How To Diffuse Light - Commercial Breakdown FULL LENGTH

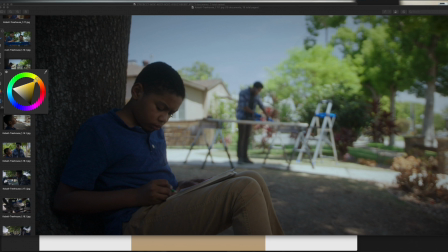So the most important thing here for me was to be able to get our talents in the realm of exposure, right? And so unfortunately, this is the hottest thing in the image. So you're kind of looking over here and not over here, but they wanted the kid underneath the tree because treehouse, right?
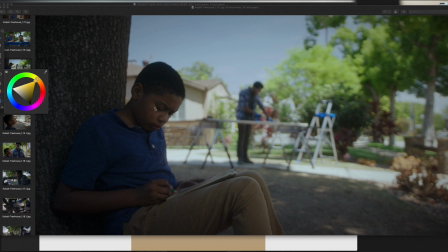So what do we do, right? We have here on camera right is, I didn't know if it would work, but I tried it and I said, okay, you know what? Let's just see if this works, right? We have a 8x8 of, I actually need to do this better.
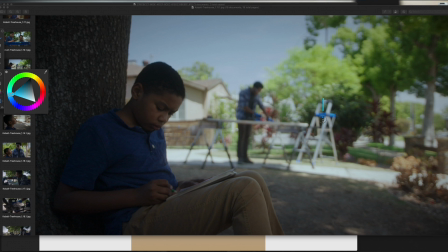How do I do this better? Okay, we have an 8x8 of poly bounce. Okay, so we have an 8x8 of poly bounce, and then we had what did we have? We had, if I remember correctly, we had a Forza 500, right?
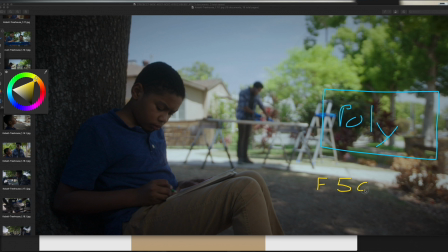So we had a Forza 500 and a aperture 300D, the Mark 1, right? So we had those bouncing into the poly, and that was able to actually get us, and again,
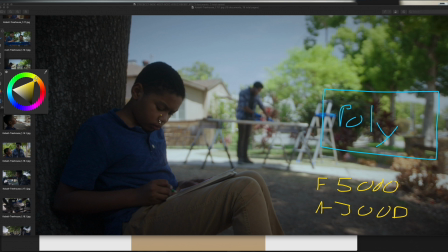they're at 100%, but that was able to get us level back on our child talent here. And without it, the poly wasn't really doing much at all, but there was just enough level, right? So again, 100% intensity bouncing into a poly here.
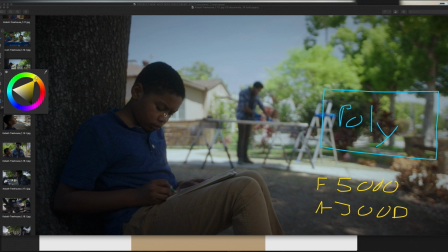If I turned both lights on him, then it was actually good exposure. It just looked like shit because then you just have hard light coming out of nowhere. So again, if you're in a situation where you feel like there's enough light, but it's just really hard light,
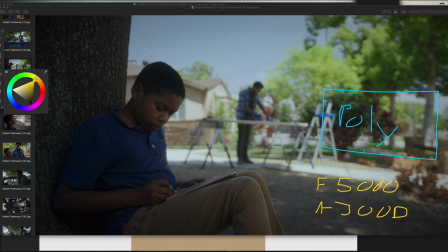you can either diffuse it, or what I like to do is I like to bounce it back in instead, right? So we bounced it, but there was still just like highlight. I wanted to take it down. So then what we did was we put up a little 4x4 of quarter grid, right?
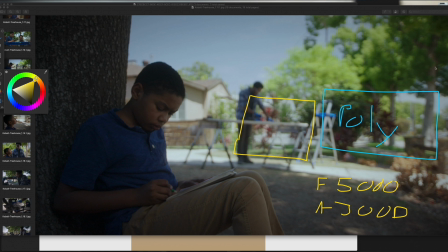And so that 4x4 of quarter grid right out of frame here is giving us just enough level and a softer quality of light to our talent here, right? And then behind camera, again, right?
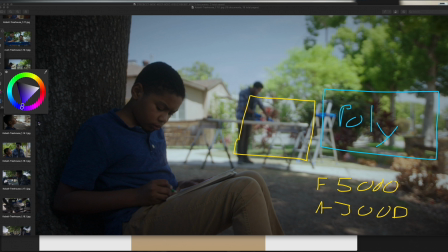Again, if you can't create the shape that you need directly to your left or directly to your right, try to place it toward, kind of behind camera. But behind camera, we have our 8x8 of neg, just stop the bounce light coming back at our child talent here, right?
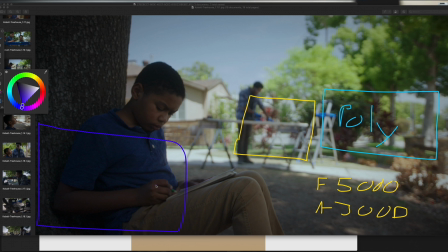Because again, the floor is brown too, so then you're getting brown light bouncing back at him. Okay, so that's pretty much, that setup. Oh, what am I doing here? So that is pretty much this setup.
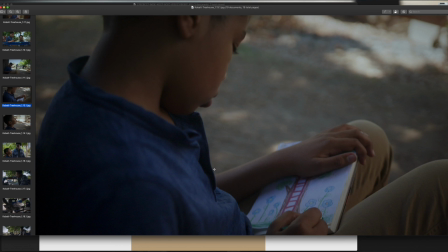This setup over the shoulder, again, we didn't change anything at all. I think we just maybe brought in the neg just a little bit more behind camera, again, to be able to soak up as much light as possible.
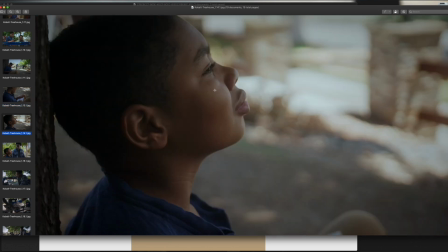And then same thing, look here. Now it's like, okay, hey, treehouse. Maybe I can build a treehouse with my dad, huh? Right?
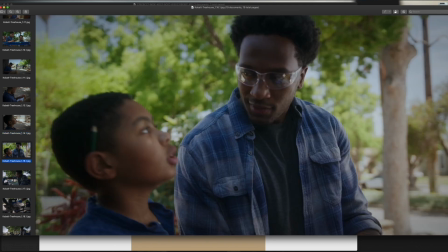And then we go over here, and then I think what we did here, I actually don't remember if we used I think we did use the overhead, the 8x8 overhead of grid cloth.
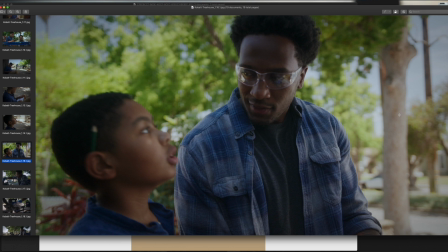And then to camera right, I don't think we brought in the bounce. I think we were just, I think what we did was we just had two grips, handholds, a 4x4, each of Ultra Bounce to be able to create some shape here. This is just natural edge from just bounce light everywhere here.
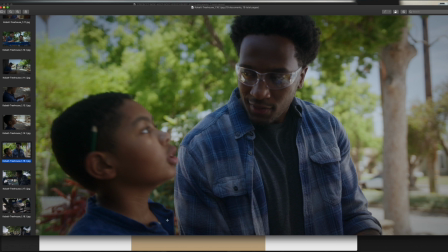And then we had our 8x8 neg behind camera to create shape, right? Because, you know, I wanted, and again, through focus, like, you know, look here, right? Look at this person here is the most important thing to look at right now, right? So that's pretty much the entirety of the ad. It was like, you know, how can we diffuse light?
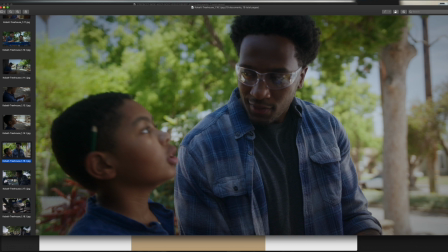How can we bring light back in? How can we create shape using neg, create contrast, right? Create a shadow side, create a key side, and hopefully you have enough tools to be able to make that happen.
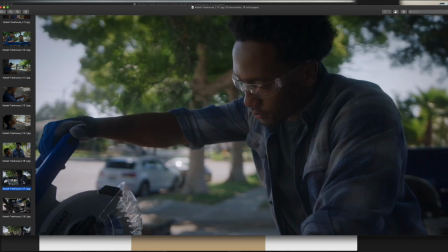So move on.